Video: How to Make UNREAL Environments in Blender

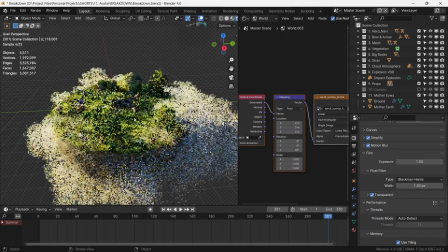(4:19)
With this angle, we get long shadows and nice volumetrics within the clouds as well.
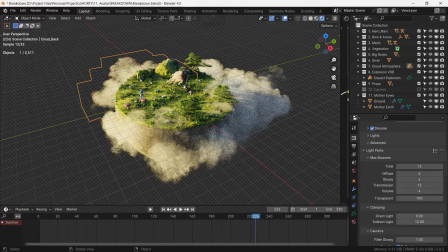(4:24)
We now have a lot of volumes in our scene and this can dramatically increase our render times.
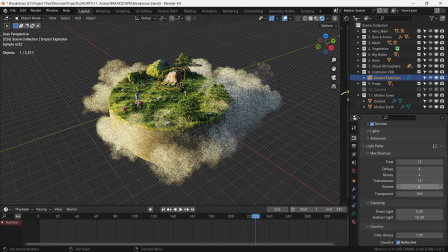(4:30)
To keep them under control with minimal loss of quality, we set the volume bounces as 2.
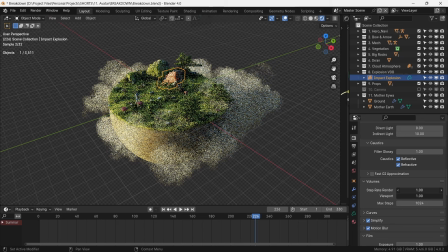(4:36)
And under volumes, step rate render at 5 and max steps at 256.
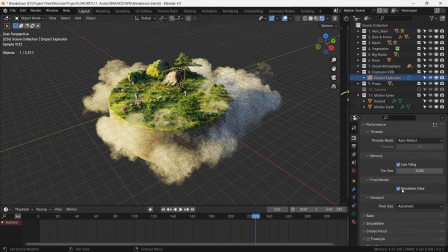(4:42)
With motion blur, transparency, tiling and persistent data on, we set out to render.
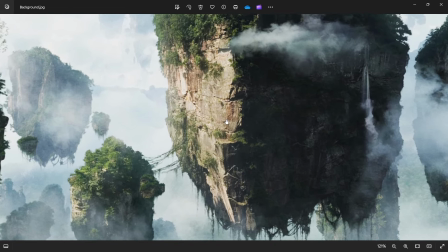(4:49)
After the render, we choose this as our background sky image. But we have one problem. system.
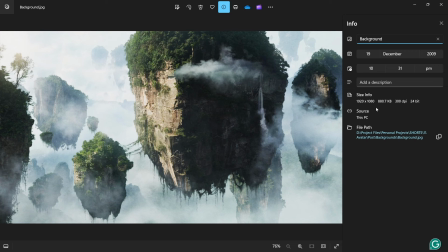(4:54)
This is only 1080p in resolution, but for it to be a good background, we would need it to be much higher resolution than that.
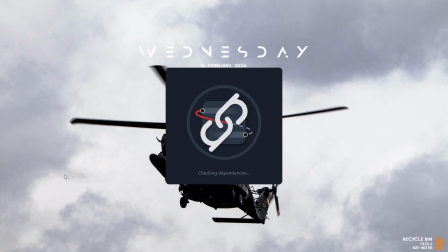(5:03)
For this, we use a free software called Chainer to upscale the image from 1080p to 8K resolution.
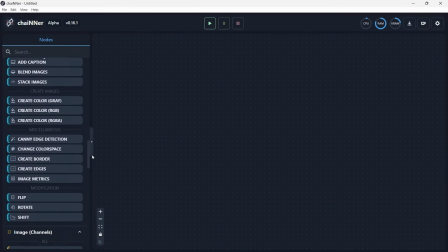(5:09)
There's a tutorial in the description that shows how to set it up. With the Chainer set up, we go to PyTorch and drag out the upscale image node.
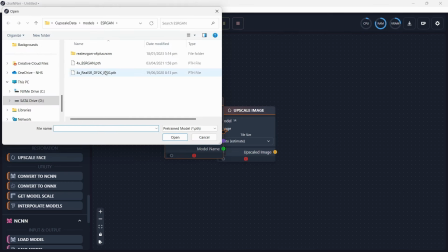(5:18)
We load the AI trained upscaling model here. If this This is the heart of our operation, this is the brain.
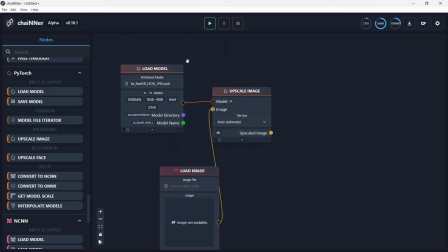(5:27)
We drag out the image to load the image file, set
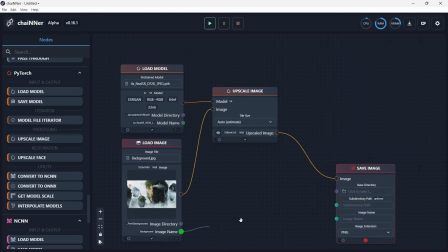(5:32)
the output from output socket, connect the name with the name and set an output folder. With this circuit in place, we start the upscaling process.
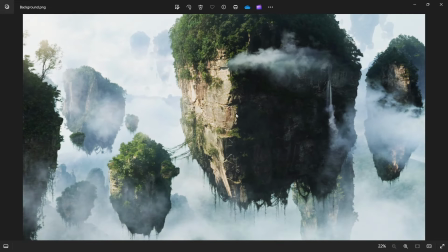(5:43)
It takes a few seconds and here we have an image upscaled from 1080p to 8k.
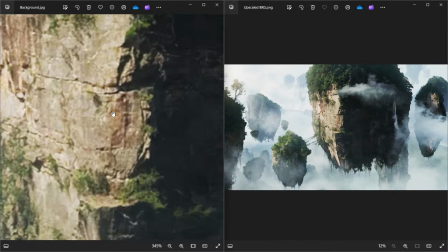(5:49)
We can appreciate the difference in the detail by comparison.
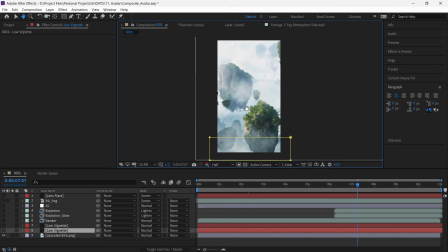(5:56)
For compositing, we import the upscaled image as background for our render. We apply a small amount of camera lens blur and vibrance to it. We then have a vignette at the bottom and top part of the image. Our render layer then comes on top of this.
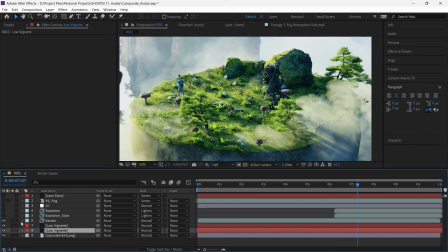(6:11)
This is followed by explosive impact. We change the color of the explosion using video co-pilot color vibrance effect which is arguably a better form of tint effect. To add some glow to the explosion, we duplicate this layer and add a Gaussian blur to it.
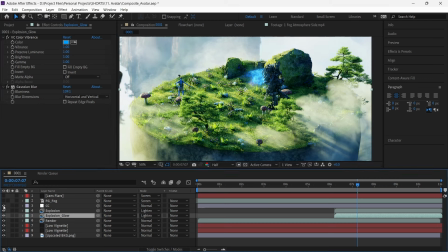(6:27)
We do a small amount of color correction for higher contrast, a fog layer on top of everything to give it uniformity and some atmosphere.
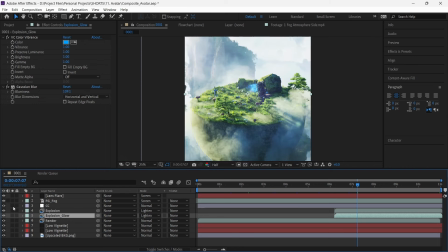(6:35)
As a cherry on top, we add lens flare from the direction of the light. And this completes our composite.
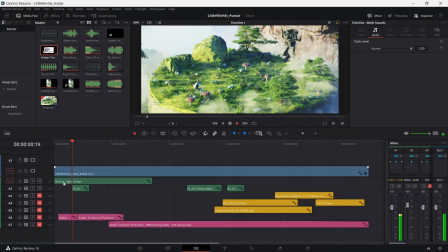(6:41)
The sound design is very simple. In the first step, we have the sounds of the Mac.
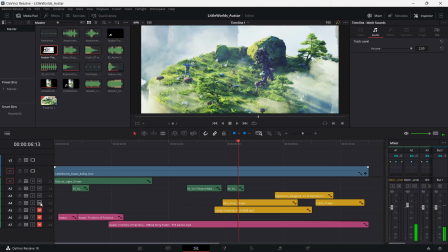(6:47)
Second step has sound effects such as explosive impacts and mech falling down.
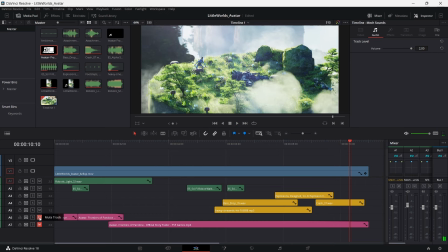(6:56)
Gluing it together is the main soundtrack with the battle cry.
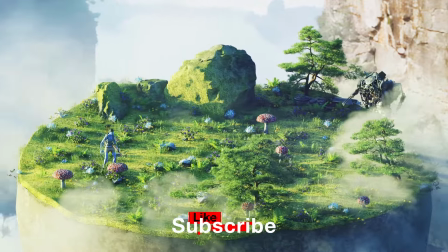(7:00)
And there you have it, a Navi resisting the occupation forces and perceived a hero of the clan.
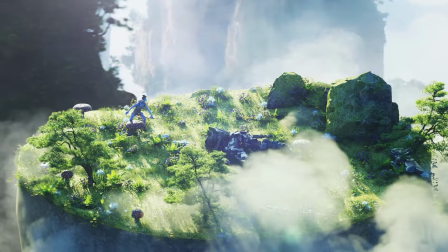(7:07)
Let me know if you have any suggestions for more breakdowns. Be sure to grab the free assets from my Gumroad and I will see you soon.
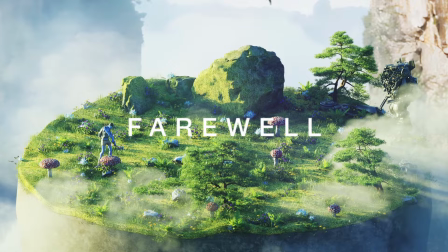(7:15)
Farewell.